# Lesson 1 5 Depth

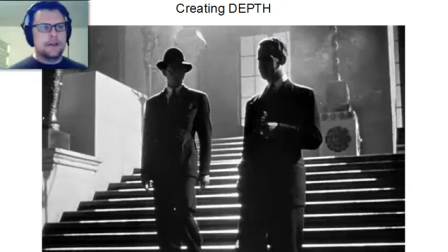(0:00)
And now we get to my favorite topic in composition, and that's the idea of depth. Cinematography, just like photography and painting and drawing, and there are all two-dimensional arts when you think about it. You have a screen that has width and height, and there's pictures on it, but you don't actually have a third dimension.
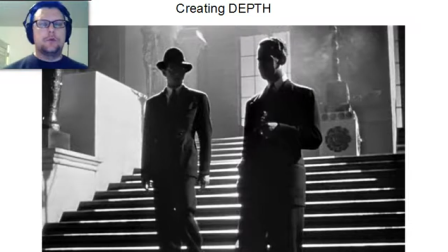(0:16)
You know, the only kind of art forms that really have a third dimension are things like sculpture and theater, where you actually have a true three-dimensional space in front of you. So the task of a cinematographer or a photographer when it comes to composition is largely
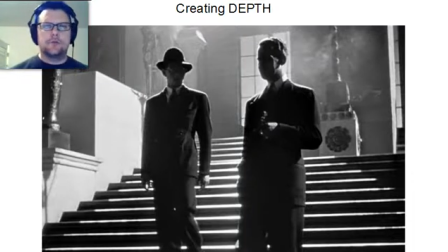(0:31)
to help create a space that feels like it's a real three-dimensional space like we deal with every day, and to use the tricks of the trade to be able to replicate that within the flat space of the screen.
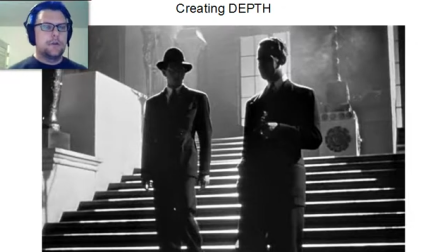(0:44)
So this is something that I pay particular attention to, and this is sort of a cinematographer's real burden, is that idea of creating that three-dimensional space. One of the reasons that you do this is that, you know, in the idea of creating a world that has dimensionality to it,
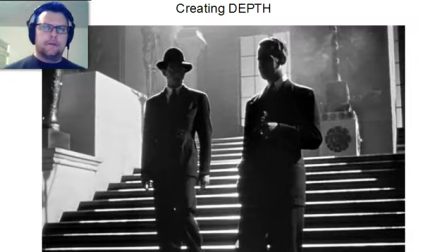(1:01)
it makes it easier for us to accept that world as being something that really exists, because we, as human beings in this universe that we live in, experience a three-dimensional space all the time, and so that's very relatable. So if you look at a frame like this is from Citizen Kane, and actually,
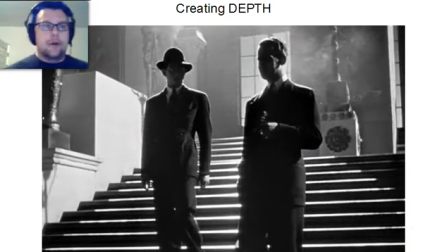(1:19)
in order to become a film professor, you are required by contract to make a reference to Citizen Kane at least one time per semester or quarter, whichever system you're on. So I'm going to get that out of the way right now, and this is my reference to Citizen Kane.
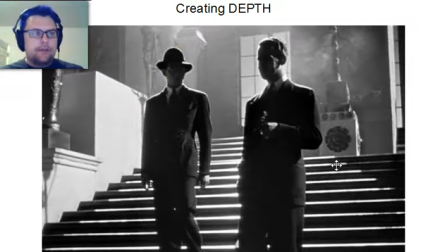(1:35)
This is a shot from that film, and you can see there's a lot of things going on here that are working to create depth. And this connects to some of the other concepts, the aspect ratio, the leading lines, the balance, all of those things have an interplay here.
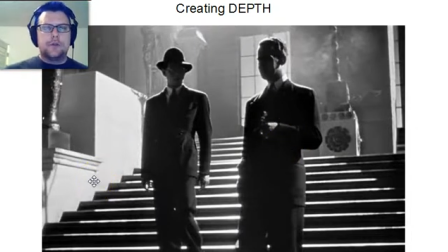(1:53)
And there's a lot of stuff going on that kind of triggers you into what the depth of the scene is. Obviously, you've got this diagonal line that has a very strong high contrast presence there. There's the lighting that's used to create this receding pattern on
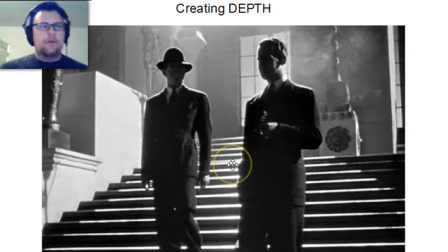(2:10)
the stairs that starts out wide and gets narrow and narrower and narrower, which tells us that this is receding in space because we recognize that pattern. There's also sort of foreground, midground, and background objects. We've got our people here strongly, and then we've got some items here in the middle ground and some stuff going on in the far background.
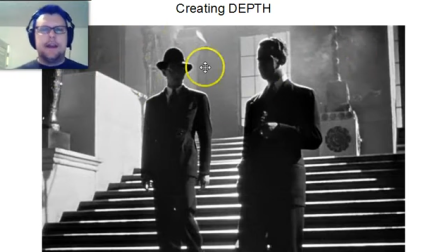(2:29)
And there's this smoky haze that is interwoven in there that lets us know that, oh, okay, well, the smoke's back there, but it's not up here, so that means that it's something going on in depth there. And the lighting is also used to create these interesting, what we call rims,
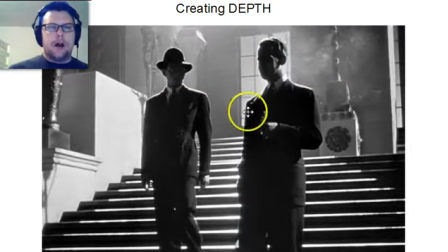(2:45)
or like white outlines around these people that make them pop off of the background, which also insinuates, hey, there's light behind them, but it's not on these other things. So a lot of subtle psychology going on here that tells us that this exists in a three-dimensional space.
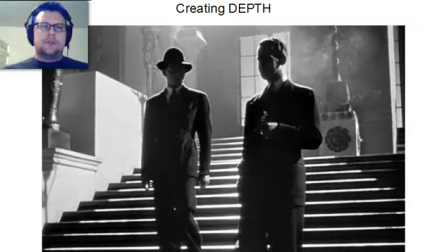(3:02)
And, you know, that's a pretty fun issue to work with, and there's a lot of tools and tips and techniques. That's like a science fiction thing. Techniques is what we do, to bring this idea of depth to life.
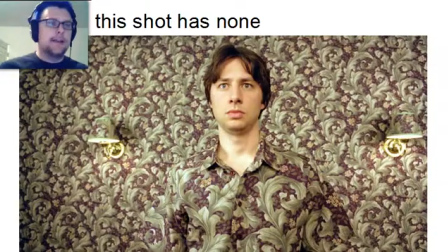(3:19)
So if you want to see what a shot that doesn't have any depth looks like, take a look at this one. This is from Garden State with Zach Braff, and this shot was very intentionally set up to lack depth, and it keyed into the storyline and his particular mind frame at the time.
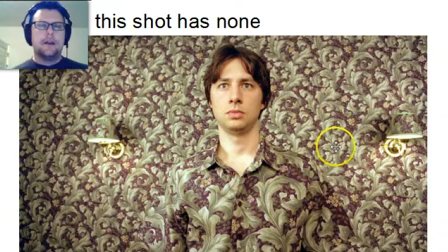(3:36)
And so there's a few things going on here that are a little bit out of the ordinary, but it reinforces the idea that if you don't think about it, it's easy to shoot shots that don't portray the idea of depth. Now, they obviously were thinking about this shot and went to great lengths to make this shot look so flat,
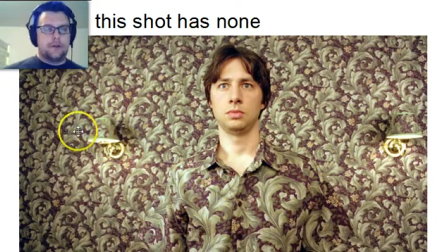(3:54)
and to have him blend in with the wallpaper in his shirt. And notice even that the wallpaper design is on these lampshades.
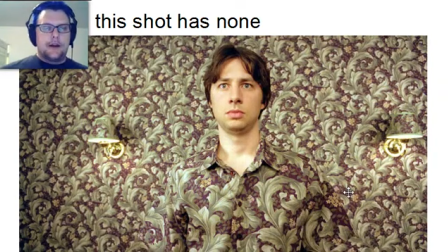(4:01)
So it's not that the people that were making this film were not sort of aware of what they were doing, but you know, this gives you an idea of what a flat image looks like. He is standing directly in front of a flat wall behind him. We have no idea how far that wall is behind him.
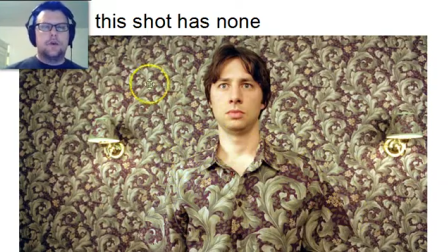(4:20)
You know, we don't see an edge like we did in the Citizen Kane picture, so we don't get the idea that there's some space where some light is behind him that he's separated. He could be, you know, standing right next to it, or he could be, you know, a few feet away from it.
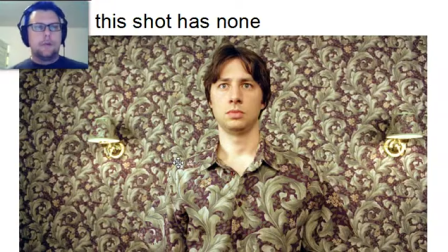(4:33)
We have no concept. We're robbed of our usual perceptual capability of determining depth in this shot. So this is an extreme example to show us you know, what not to do when we're trying to create depth.
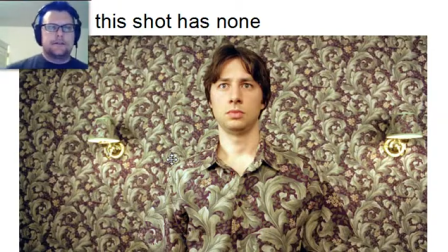(4:48)
And probably the biggest thing going on here is the concept of angles, because there's three basic primary tools that you can use to create a sense of depth in video, and that's the angles that you shoot at, the framing devices that you use,
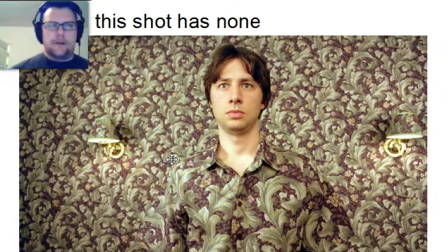(5:05)
and a concept called depth of field that we'll get to in a minute that has to do with the optics of how we perceive a picture. So looking at the angles on this, one of the main things going on here is that this is shot straight on.
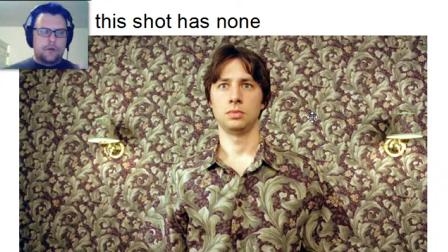(5:18)
He's completely flat against the wall is completely flat, it's perpendicular to where we're looking, and so that doesn't help us have any kind of depth cues at all. So angles come in a few different varieties. The first one that we'll look at is a lateral angle.
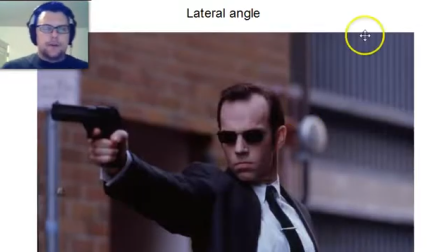(5:33)
So if you look at this shot from the Matrix, obviously something else is going on here.
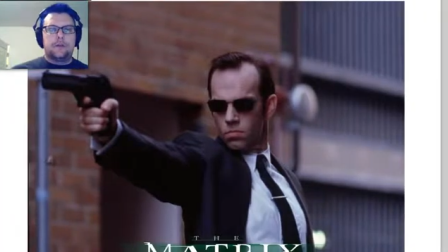(5:38)
This is a lateral angle, and I'll move that out of the way so you can see a little bit more of Agent Smith there.
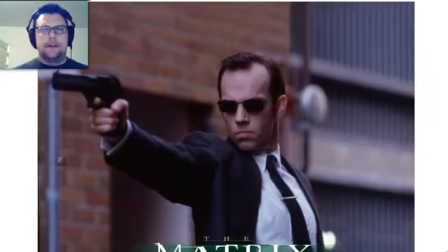(5:46)
Just kind of shake it around the screen for a bit, see if I can make anybody nauseous. Wow, okay.
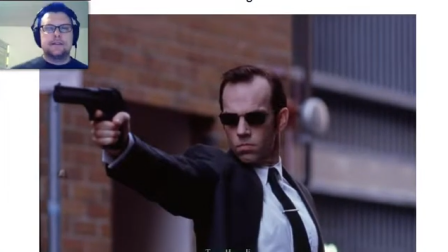(5:53)
Hyper-professionalism going on here. All right, so the main thing that's happening in this shot that's vastly different from the shot from Garden State is that the camera angle has changed. And what I mean by a lateral angle change is that it's moved horizontally. In terms of the placement between him and the background.
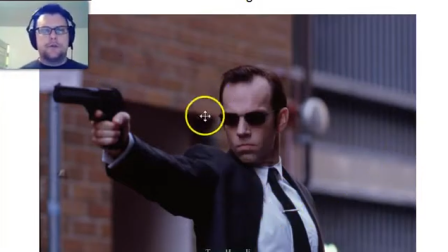(6:13)
If we were standing in front of him shooting directly towards the background where it were flat, then we'd get more of a flat image, but we've moved the camera to the side so that that back wall is no longer flat, and even his body is no longer flat against it. So that creates this sense of depth.
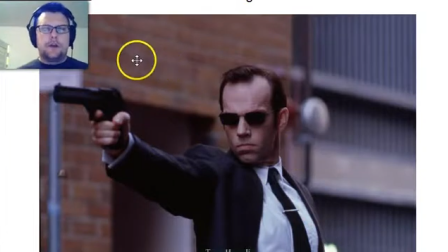(6:30)
And you'll notice also that it creates diagonal lines. And I mentioned in the flow video that diagonal lines are important for a dynamic composition that sort of feels like it's alive and has depth to it and some potential motion. And you get that from this shot. The other thing that's going on with this shot also that we'll come back to is this idea of depth of field,
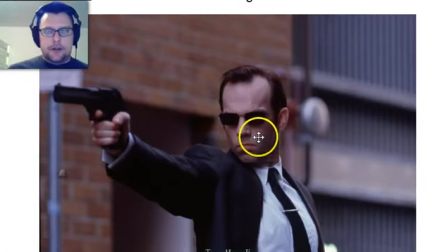(6:50)
which means he's in focus very sharply, but the background is out of focus. And that means that your eye is not competing with the background and the foreground, so your eye is drawn directly to him. And it also clues us in that that background is further away than he is.
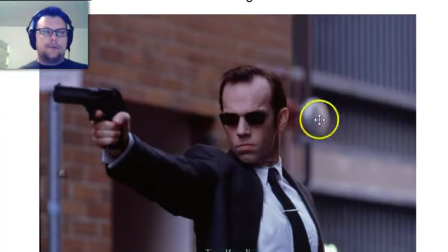(7:08)
So there's two sort of depth cues going on right there. So a lateral angle, we're still at eye height. We haven't changed the sort of vertical position of the camera. We're still in the same spot that we were with the Garden State wallpaper shot.
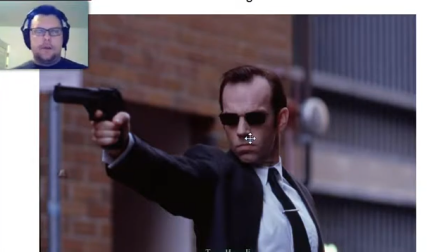(7:24)
But now if we've moved the camera over, and suddenly the perspective has changed on the background, and that is awesome. Now, so that's a lateral angle. It's a horizontal camera move.
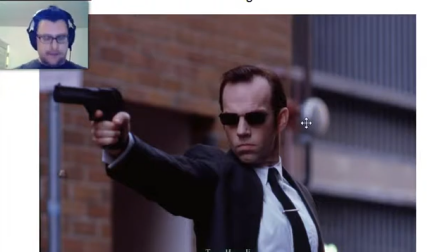(7:36)
You can also move the camera above or below the eye line, and this has a huge effect on what your shot and what your subject looks like.
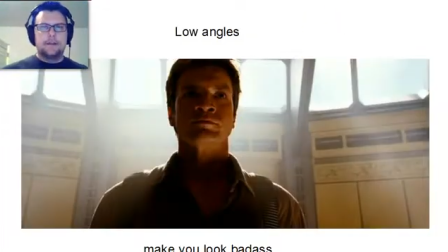(7:44)
What I like to say is that low angles make you look like a badass.
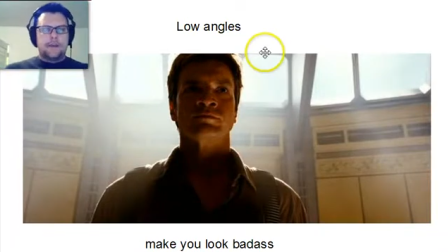(7:49)
This is a shot from Firefly, and they've moved the camera down from the eye position. So we're not looking straight into his eyes, but we have now moved the camera further down in space, and then we're tilting up to look at him. And this, tends to make you look kind of awesome.